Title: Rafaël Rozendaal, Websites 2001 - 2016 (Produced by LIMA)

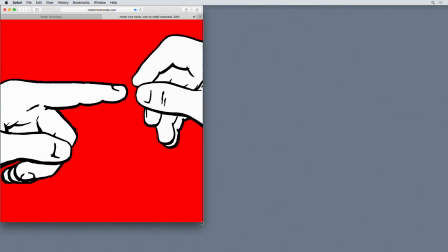4:13 Up to a point. If you keep scaling, you see the end of the hands, which is kind of messy, but so be it.
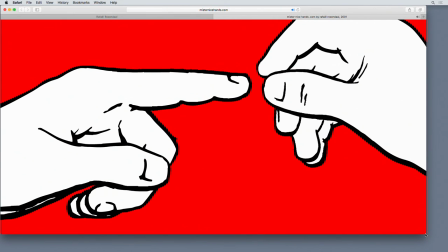4:21 I was lazy at the time, I'm sorry.
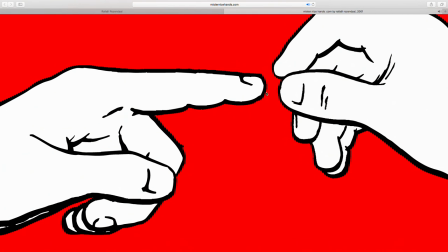4:25 One thing to note is that I drew these hands by hand and I scanned them and I vectorized them, but I didn't do a good job. So if you zoom in,
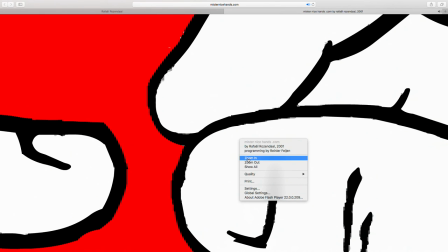4:37 you see that it was kind of a low resolution scan that was traced in a sort of clumsy way.
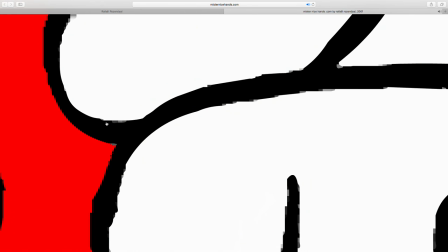4:43 So if anyone in the future wants to clean this up, then please do.
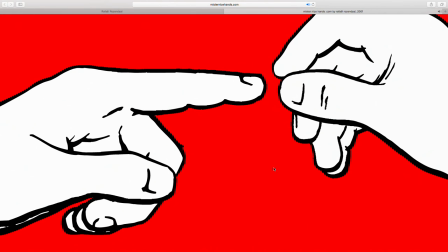4:50 On current screens, it's not visible at this resolution, so I never bother to update it.
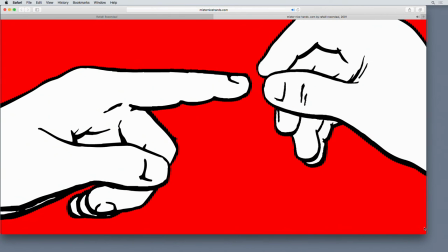4:56 And then things like this, where at an extreme resolution or an extreme browser setting,
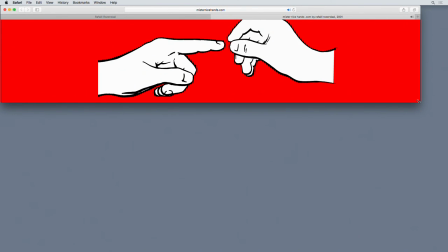5:02 but not many people will browse with a browser window like this, so I don't consider it a real problem.
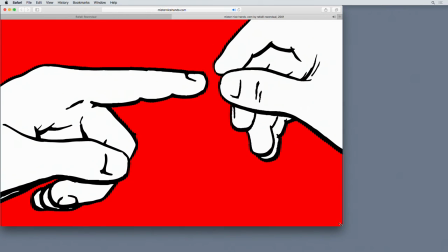5:08 It's these are just considerations.
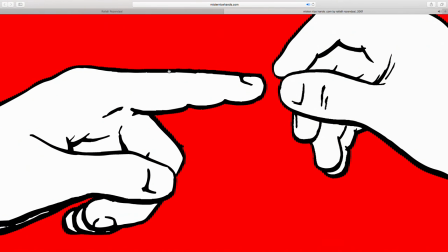5:12 I could try to make every website absolutely perfect, but that would be a loss of time, so that there's a limit.
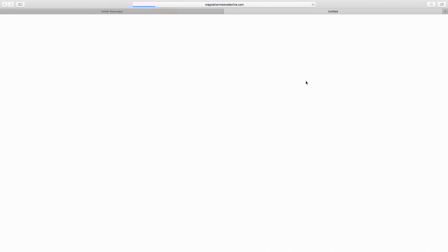5:20 The next website is stagnationmeansdecline.com. It's in the collection of Christophe Boutin.
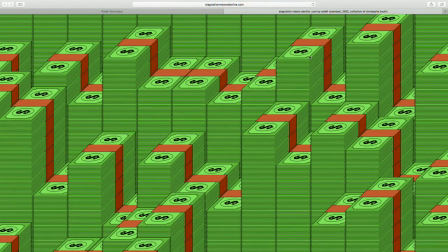5:28 And what we see is stacks of dollars that are growing, that are moving upwards.
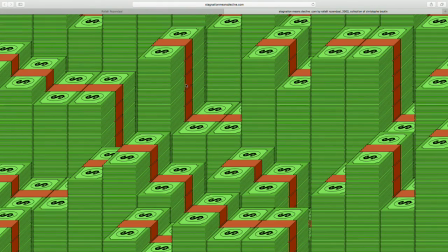5:36 And the way it's made is that I made one graphic of one stack of dollars.
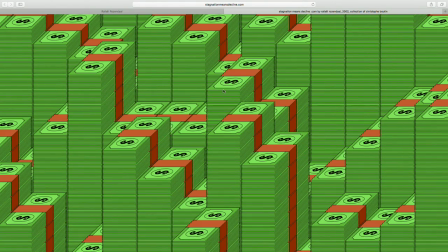5:42 This work was originally made in Flash and was recoded in HTML5 or JavaScript.
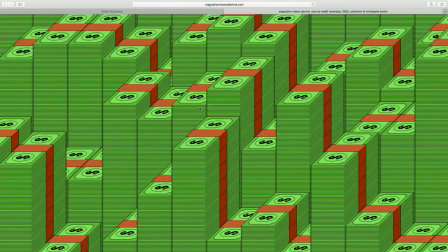5:49 So there are all these stacks, and to make it run smoother,
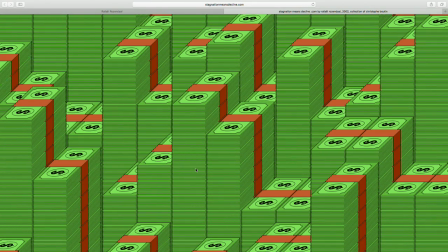5:55 the next stack is not actually on top of the old one.
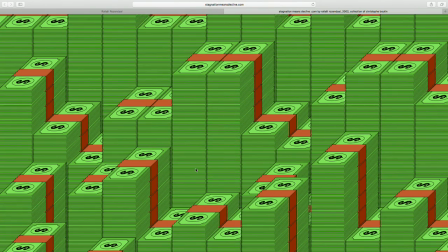5:59 It's all the stacks are at the stage at the same time, and their position in the depth in the z-axis is just manipulated.
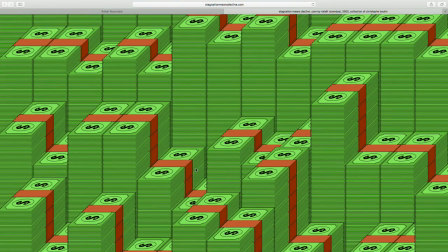6:08 So the graphics are already there, it's just flipping them.
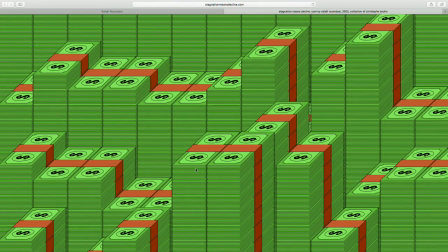6:12 This is where you'll hear that I'm not a coder, so I'm trying to explain it in simple language because I didn't code this piece.
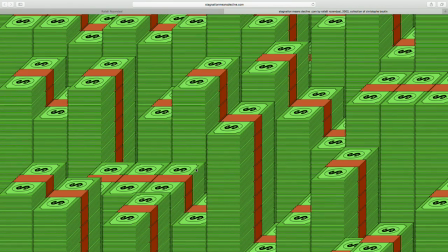6:19 This was the first piece where I animated it in Flash to begin with,
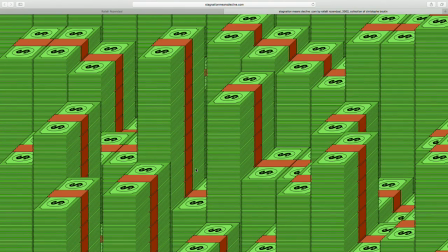6:24 but as you can see, that just one stack of dollars is already a lot of lines.
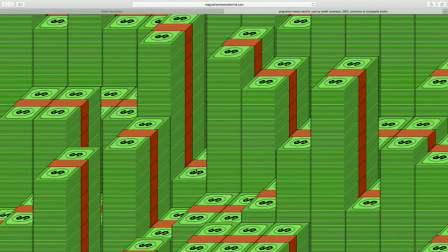6:29 So I made the graphic in Flash and started animating it, and I made the stack of dollars,
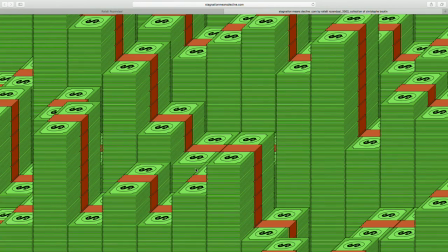6:35 then repeated it so it fills the screen, and then I made maybe 8 layers, and to animate it,
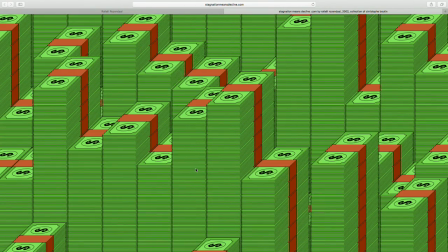6:41 I just started deleting the layers stack by stack and just making a frame by frame animation.
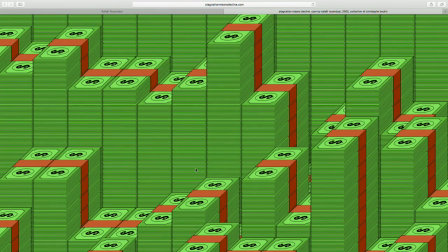6:46 And I ran into the problem that there were so many lines on the stage that it had to render every frame,
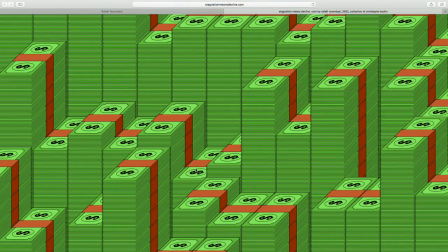6:53 and you wanted to do this in real time, and it just became painfully slow. So to every frame to think about all these stacks,
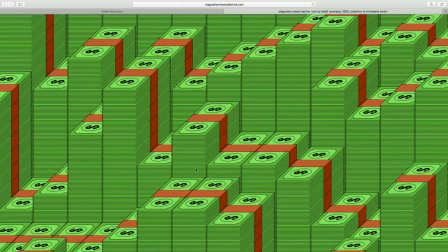7:02 a full screen of stacks times 8, it was just too much to handle for the computer.
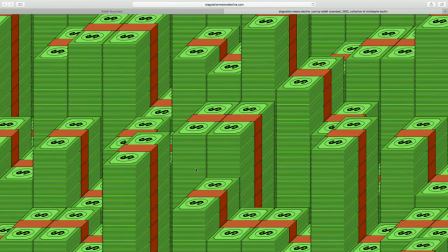7:08 It was 3 to 5 seconds between each frame. So I met Rainier Feyen, and we were talking about this, and he said, oh,
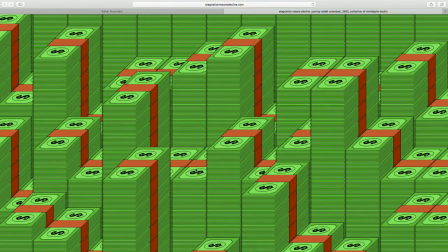7:16 there's a better way of doing this, where you only have all the dollars once to fill the whole screen,
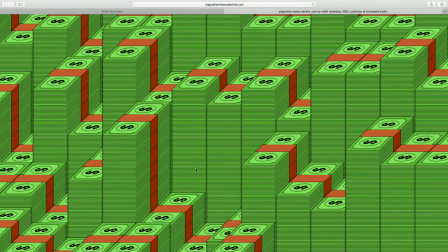7:23 and you just dynamically assign the depth of each graphic,
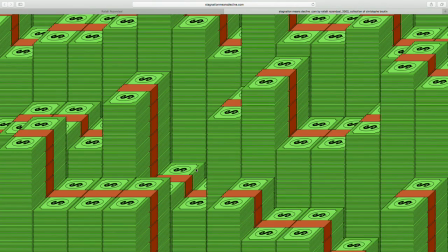7:29 and that way you make a solution that you don't have so many lines active on the screen.
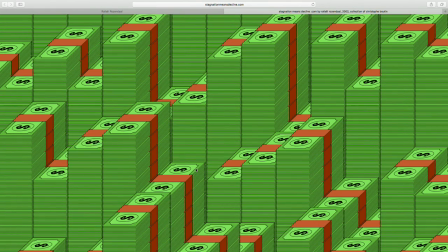7:34 So he programmed this, and also because of programming, you can add the concept of randomness,
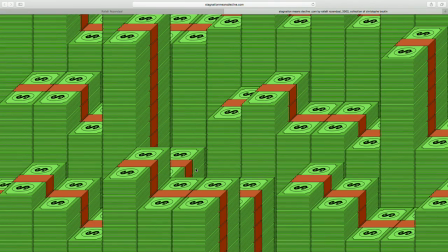7:40 which you cannot do if you do it frame by frame. So that way,
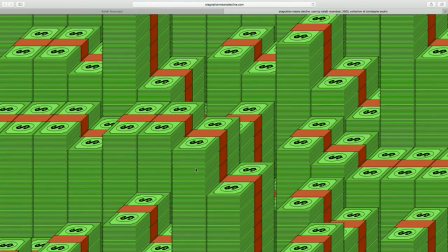7:45 I always say that the piece becomes more like a waterfall, which a waterfall keeps doing the same thing, but it never repeats itself.
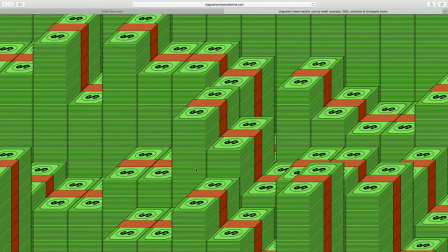7:52 So the idea here is that the randomness makes the piece somewhat unpredictable.
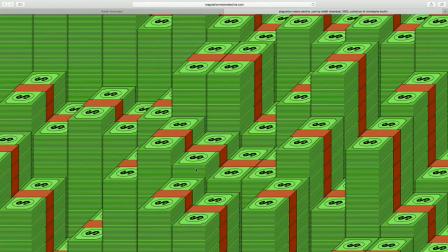7:57 You'll know that the dollars will always grow, but you don't know where the next one grows. So that was the technical solution.
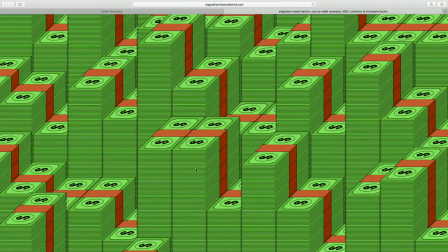8:07 Technically, in JavaScript, I'm not even sure. In Flash, I know the way they were on the stage.
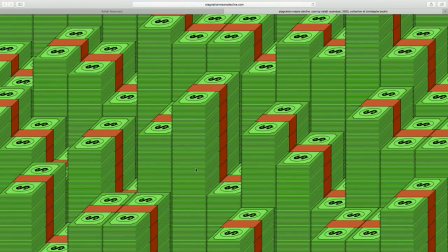8:13 In JavaScript, it's a little bit different.
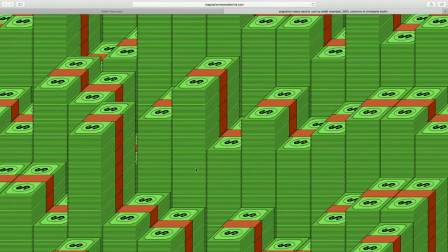8:15 So this is not about the exact code execution and
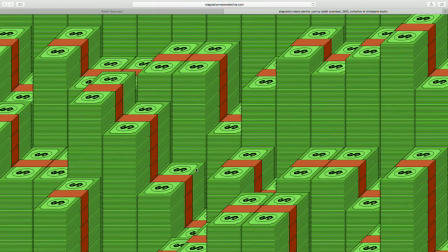8:20 whether the screen temporarily caches it as a bitmap and places new graphics on top.
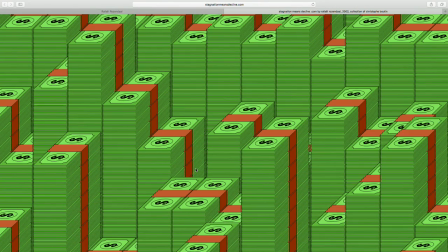8:25 But I'm just talking about what it should do.
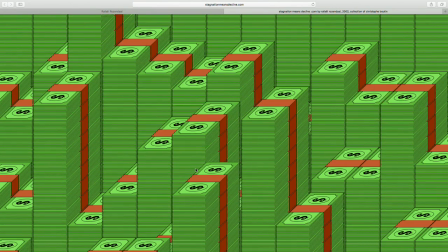8:28 And so what it should do is it should keep adding this graphic of the stacks of dollars randomly on a different place,
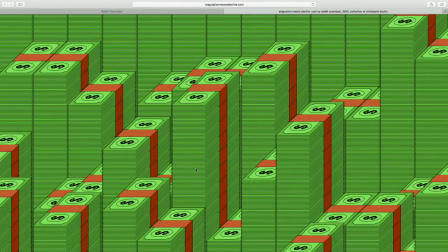8:36 sometimes two at the same time. And if you look at the code, you'll see my intended frame rate in milliseconds.
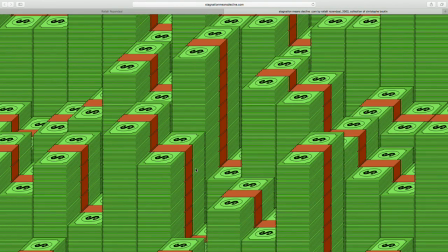8:43 But if you just look at this video, it will just kind of give you this pace. This is the pace that I'm comfortable with right now.
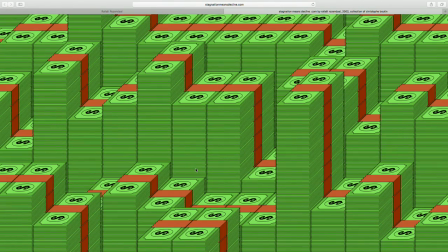8:50 It can be a bit slower or a bit faster depending on the machine, so there's a margin. But it shouldn't be so fast that you can't follow it anymore.
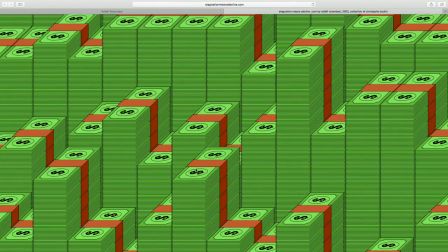8:59 So here you can kind of follow, but it's also faster that you can't really comprehend.
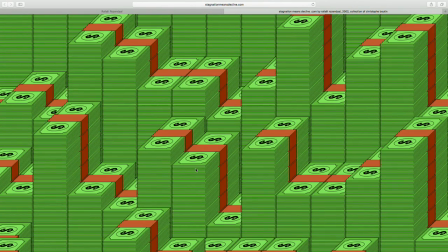9:04 If it was a lot slower, it would be too easy to follow.
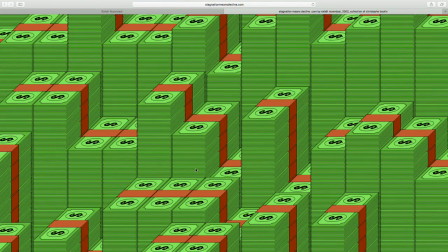9:09 So it's kind of a border between not easy to follow and easy to follow.
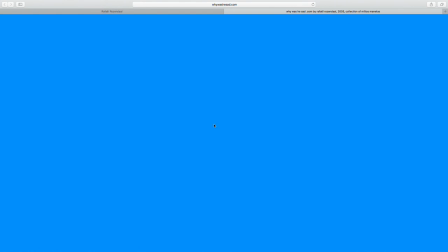9:15 The next piece is called whywashesad.com from 2003.
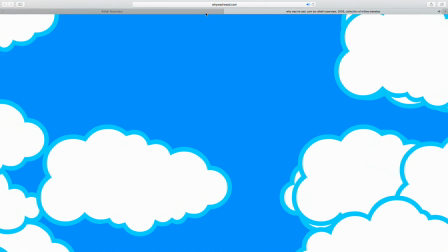9:21 It's in the collection of Miltus Monetas. And what happens is there's a background sound and there's clouds passing,
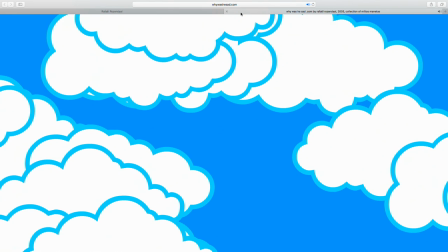9:30 some from left to right and some from right to left. And if you move your cursor, the clouds disappear and they make a sound.
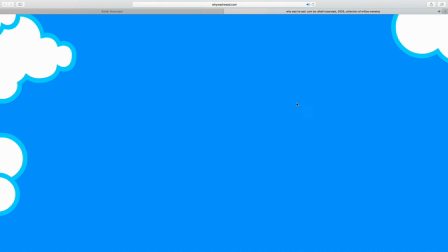9:38 There's about 8 event sounds that it chooses randomly, and it chooses randomly where the next cloud comes from.
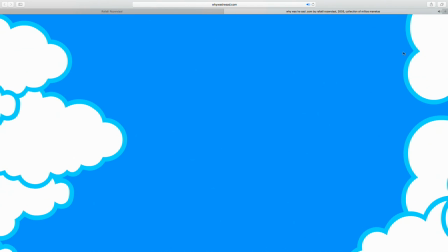9:48 So at what height the next cloud comes. That's random. The speed is a bit random.
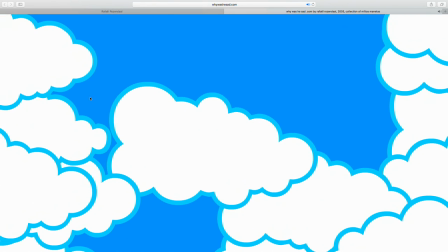9:54 So some move faster, some move slower. and then the moment you touch them, they disappear and new clouds come from the side.
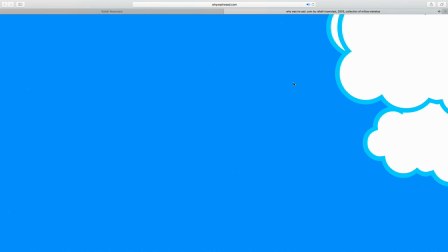10:02 So the idea is that you can never really clear the screen.
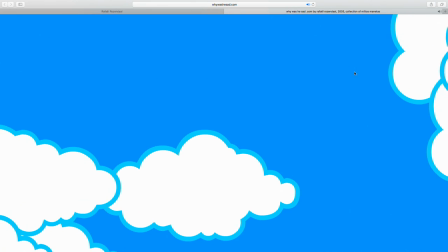10:07 So the speed should be, in a sense, the speed should be that a normal user,
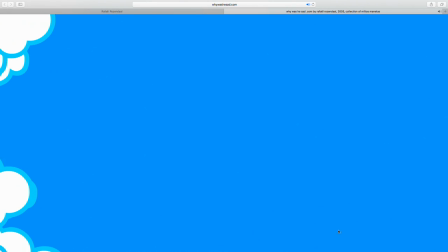10:12 if a normal user is deleting clouds, that it's kind of at the edge of what's possible.
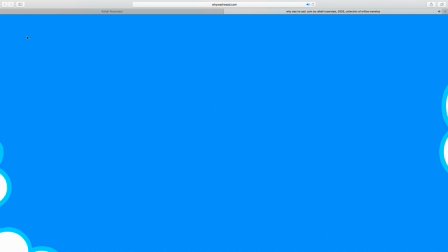10:20 So that if the user really tries, like I'm really trying now to clear the screen,
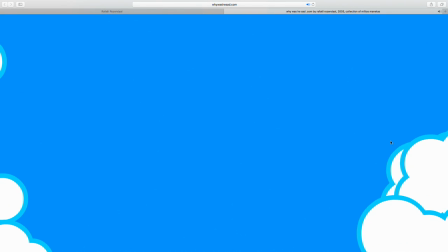10:25 I can almost, that's the point here, is that you can almost empty the screen.
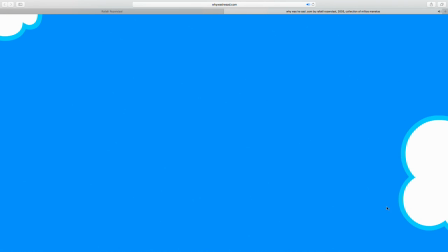10:30 So maybe someone who's very good at using a mouse can empty it completely. On a touch screen,
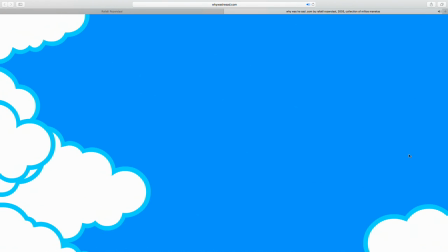10:37 this piece is not in JavaScript yet, it's just in Flash, so you won't see it on a touch screen so much, but on a touch screen it would be easier to clear the screen.
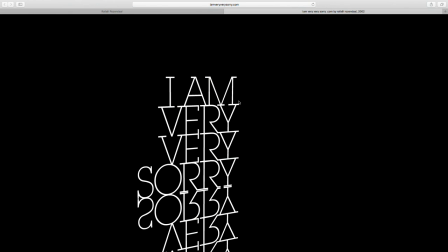10:50 The next website is a non-interactive one called imveryverysorry.com, and we see a graphic with the words "I am very, very sorry," and then it's mirrored, so it looks like a reflection, and then drops of water fall from outside of the screen onto a plane,
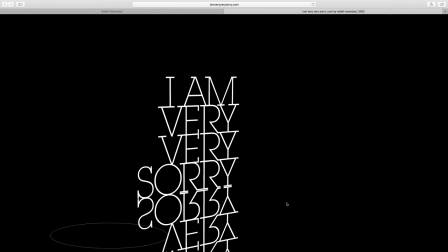11:10 and when they fall they make a sound, and there's a random group of drop sounds, so there's a little bit different sound every time it drops. And then when it drops, there's a circle animation. It's a squashed circle, so it becomes an oval.
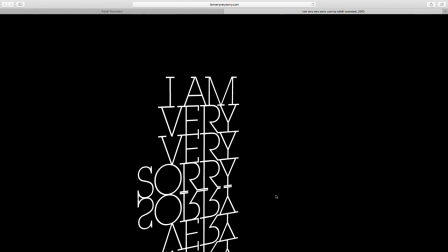11:26 And one thing that's important to note is that the oval fades in opacity from 100% to zero as it grows, and the circle line is always 1 pixel. On future screens, you might have to adapt that to 2 pixels.
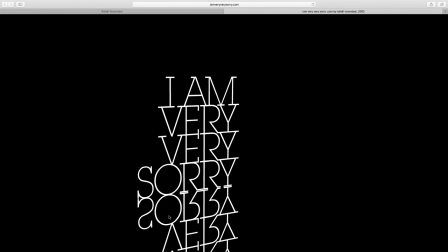11:43 So the stroke width of the circle. And it's important that if the circle grows, that the stroke width doesn't grow with it, so that the stroke width is always 1 pixel, no matter the size of the circle.
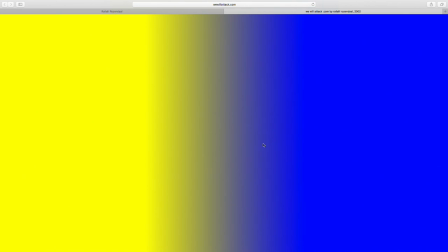12:00 The next website is called wewillattack.com from 2002.
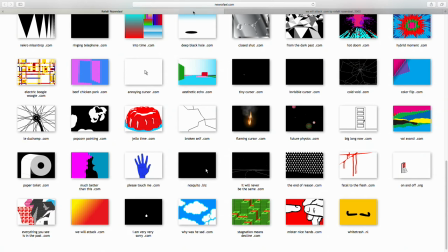12:10 I just showed the clouds. I think it was from 2001.
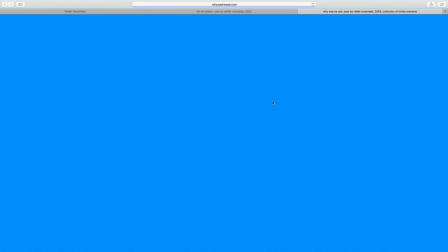12:15 Because it's here behind 2002, so it might be an error here that it says 2003.
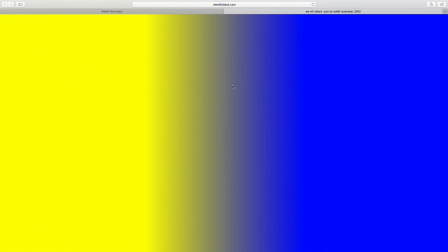12:21 This website is from 2002, and we see a gradient.